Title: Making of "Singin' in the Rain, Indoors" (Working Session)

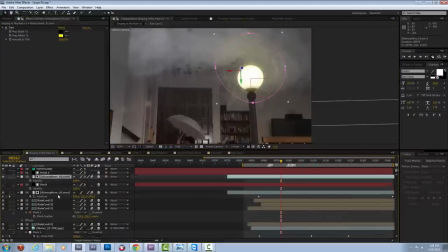(8:06)
This is all before my wife suggested that this be a cute little rain cloud right above his
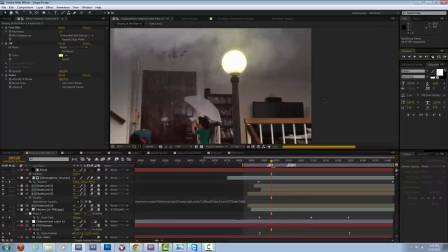(8:11)
head instead of dangerous looking smoke coming from our stairwell.
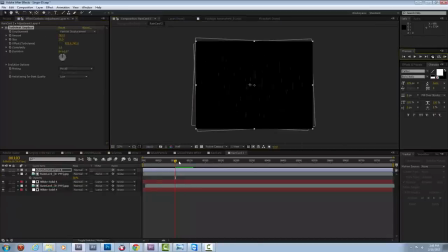(8:20)
Here's more of me taking some turbulent displaces and trying to shake up the rain so it looks a little bit more organic and less like a particle generator.
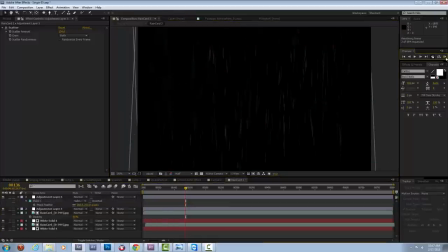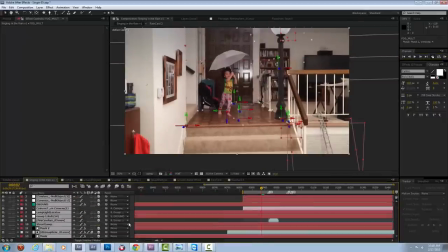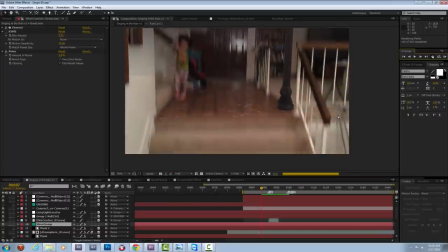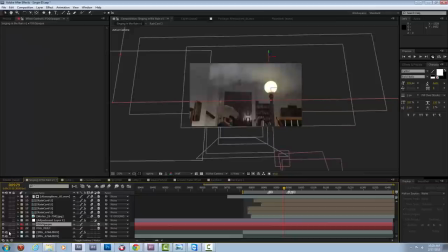(8:47)
Playing with some levels.
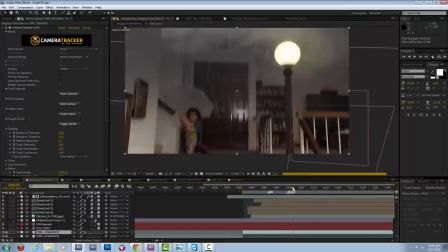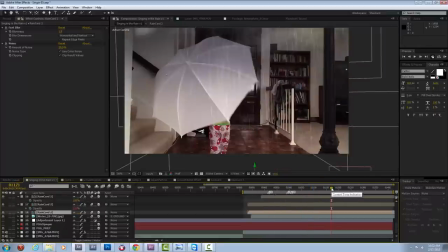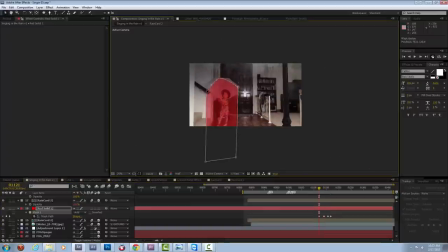(8:58)
Here I'm creating a little mask for the most foreground rain card, so it kind of looks like it's getting blocked by his umbrella.
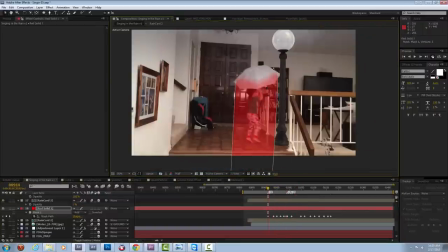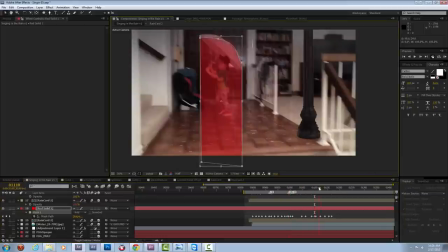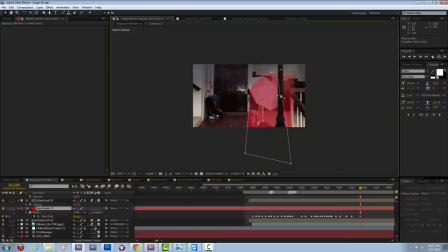(9:19)
What's nice about this is that it didn't have to be very exact. It just needed to be pretty close. Didn't create too many keyframes on it, relatively speaking, for how long this clip is to get it to work.
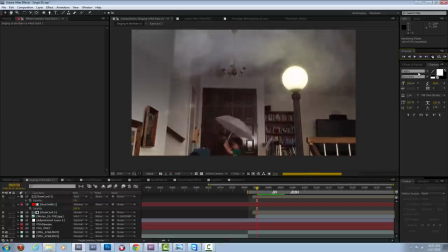(9:37)
That was another abandoned idea. A little spark as the lamp came on. But it didn't seem like sound electrical work.
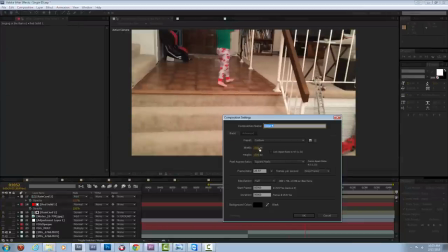(9:51)
Next I'm going to move on to the water spilling over the staircase here.
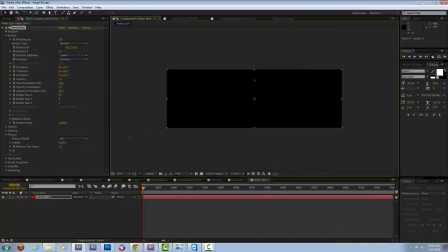(9:56)
This is really fun I'm going to use particular again I'm going to use a sphere emitter it's kind of wide and just generate these base particles I will start by trying to get my sense of motion good here you see I'm duplicating
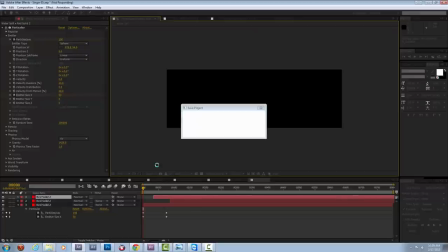(10:10)
a couple instances of particular and putting them together so when
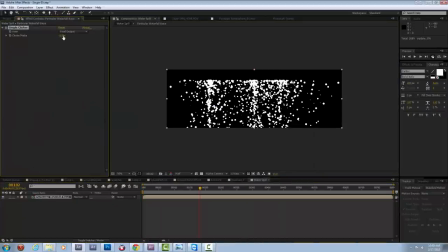(10:15)
they play back it just looks kind of like a little bit of a waterfall play with the size settings Duplicating the instances of them, adding some blurs to them,
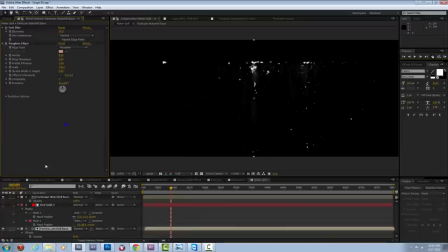(10:30)
tweaking the edges so you get just these little highlights.
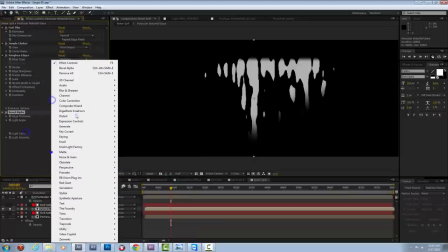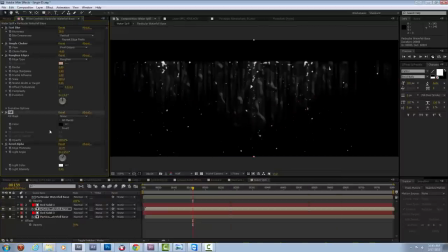(10:41)
I'm trying this effect where I'm filling it in with gray and then adding a bevel to it, which kind of makes this goopy looking stuff, which is kind of fun. You'll see I do a lot of shopping around and messing with, try to find the right look in the end.
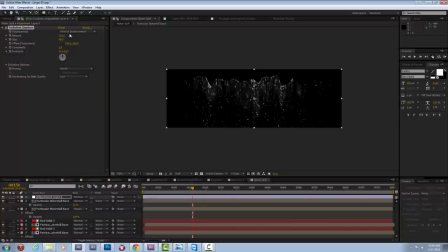(11:00)
Here you have the layer that looks kind of glittery, which is kind of nice. The layer looks kind of streaky.
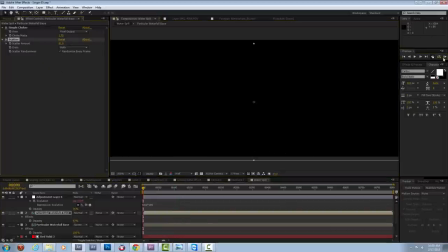(11:08)
All going for just water spilling off the side of something.
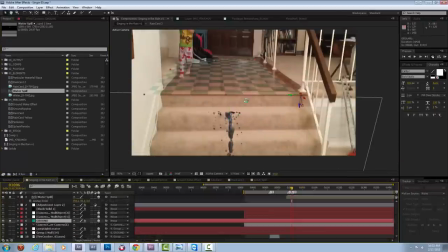(11:18)
It's doing all right, and as I start to lay it in, mess with the blending mode a little bit to get it right.
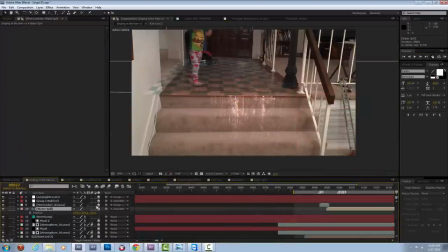(11:27)
Right now it looks kind of like goo, and I highly recommend using in particular to create some cheap and fast goo.
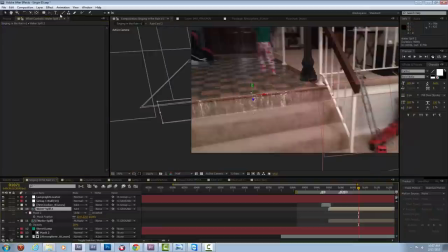(11:38)
I'm trying duplicating it using one instance as a multiply and one instance as an add or a screen or something like that.
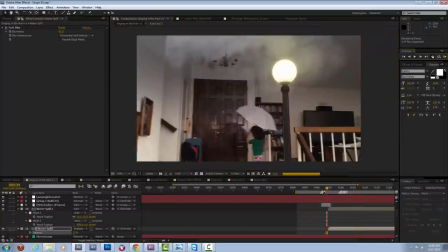(11:45)
And then really tweaking the visibility on it.
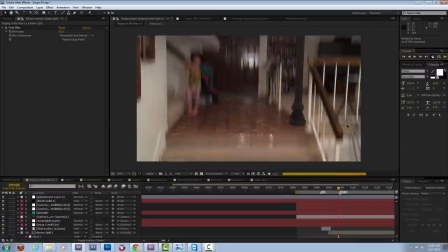(11:49)
You can see as it plays through when the camera looks down you see this water spilling off the side.
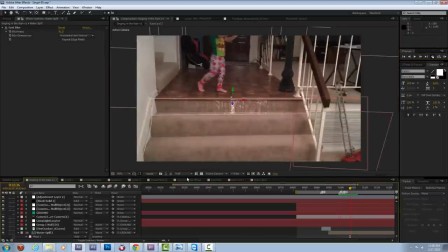(11:57)
I'm going to tweak the look of that lot more from this point forward.